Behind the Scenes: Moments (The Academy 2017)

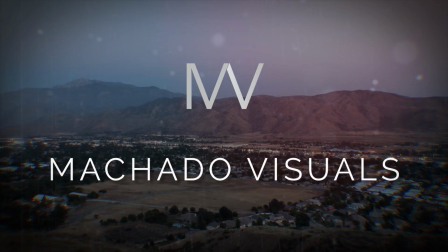How's it going, guys? I'm Robert from Machado Visuals, and I wanted to give you an inside look and commentary on how I shot my latest video for the Academy Drum and Bugle Corps entitled Moments. I rigged a GoPro up to my camera to offer a behind-the-scenes perspective of my camera rig and what it sees,
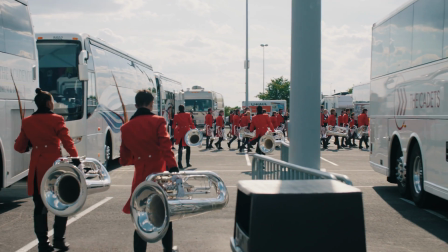and I wanted to walk you through some of the things that go through my head while I'm shooting for documentaries and shooting B-roll. If you haven't checked out the final piece, I highly recommend you do that first and then return to this video, so please enjoy.
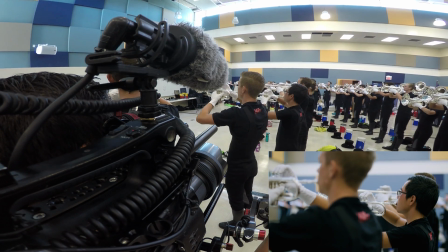So to start out, I'll give you general gear specs. I'm shooting on the FS7 with mainly Sigma art lenses.
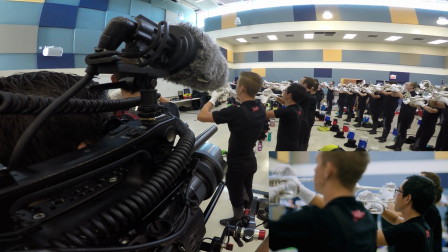I generally try sticking to primes because of how shallow the depth of field is and the minimum focus distance.
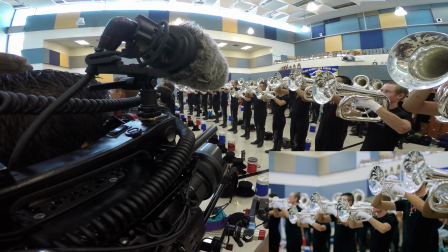A lot of people tend to use zoom lenses for documentary work, which is why I specifically love using prime lenses,
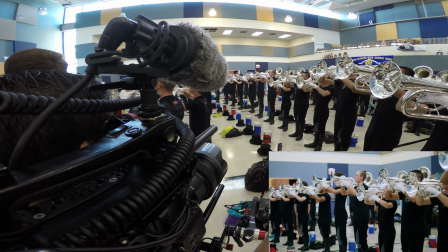because I feel it helps separate my work from others visually.
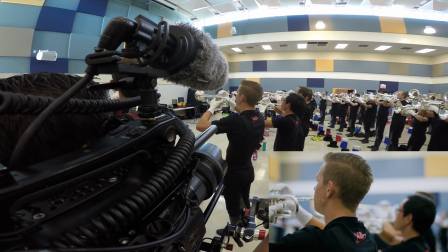I take a lot of influence from contemporary directors like Christopher Nolan and love drawing from his visual style in my work,
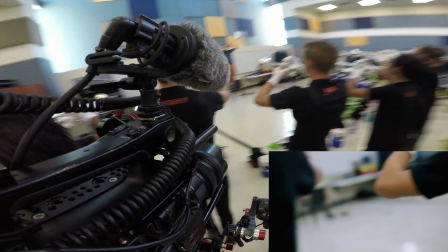and you'll notice that I try to include both foreground and background elements in all of my shots,
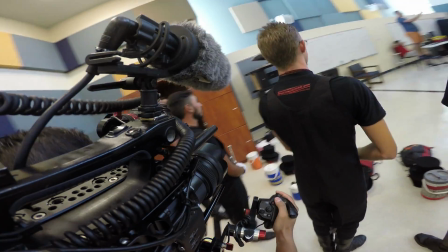and that's where prime lenses really start to shine. The shallow depth of field adds much more depth to the frame as opposed to using zooms.
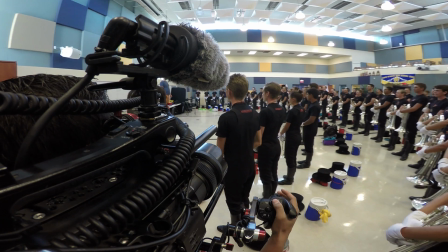If you would very much appreciate it, especially when we start playing loud.
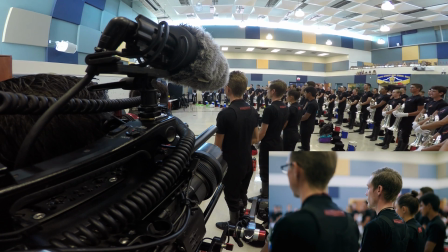And if you can angle up slightly above them, if they're not that much taller, you can do that as well.
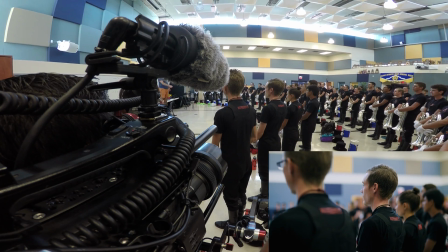Don't let anybody go too far. We just don't want to play into each other's ears and hurt our hearing. Okay.
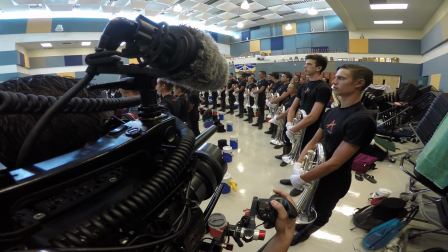Tuba. At Remington, do series forte. Really? Now close quarters, match your neighbor.
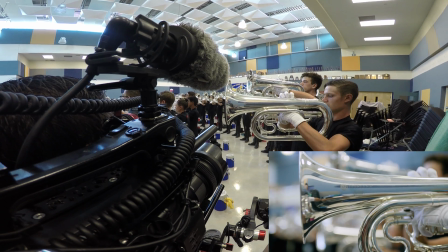Forte. Here we go. Match tone, pitch, volume. Beat.
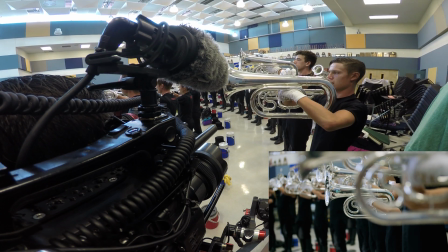Hold your breath, trumpets. Come on, focus on the timing. Give me duds.
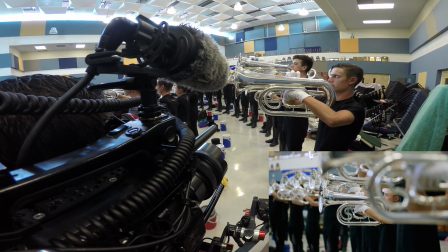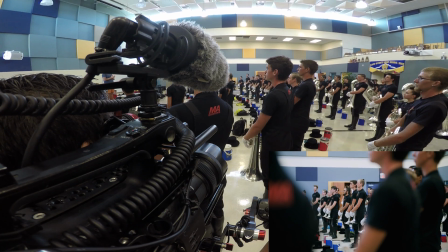In the first act of the video, I really wanted to show rather than tell. There didn't really need to be much dialogue to drive the narrative,
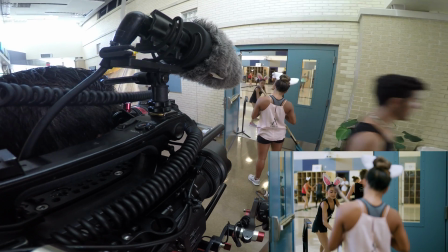so I focused on showing the story visually while including the scene's ambient sound to help tell the story.
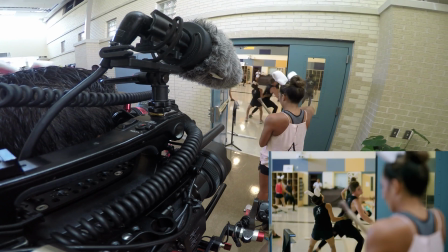My main goal was to help show the members remaining absolutely focused while they warmed up for the big regional.
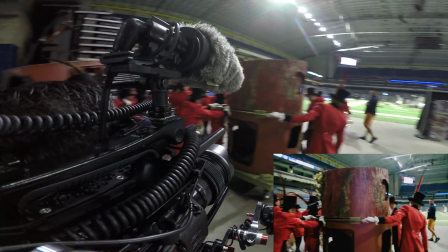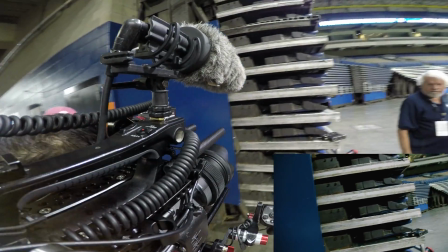Right as they were about to take the field, I swapped to the 24-105 so that I could capture the vast space of the Alamo Dome.
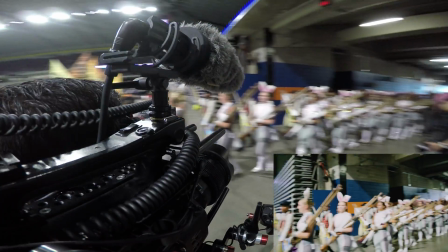Up until this point, this has been the largest crowd that the Corps has performed in front of,
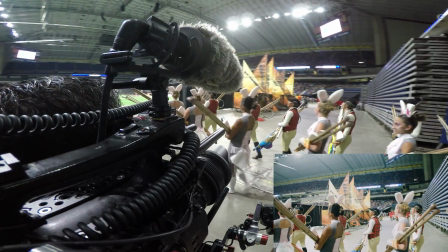so including the really wide shots helped show a sense of scale of how big the audience was,
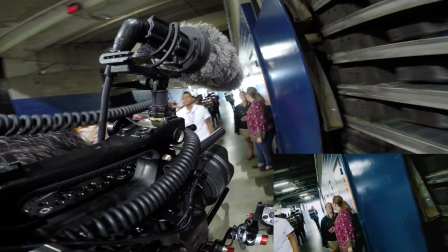and again, by using foreground and background elements within the frame.
Yeah, makes sense.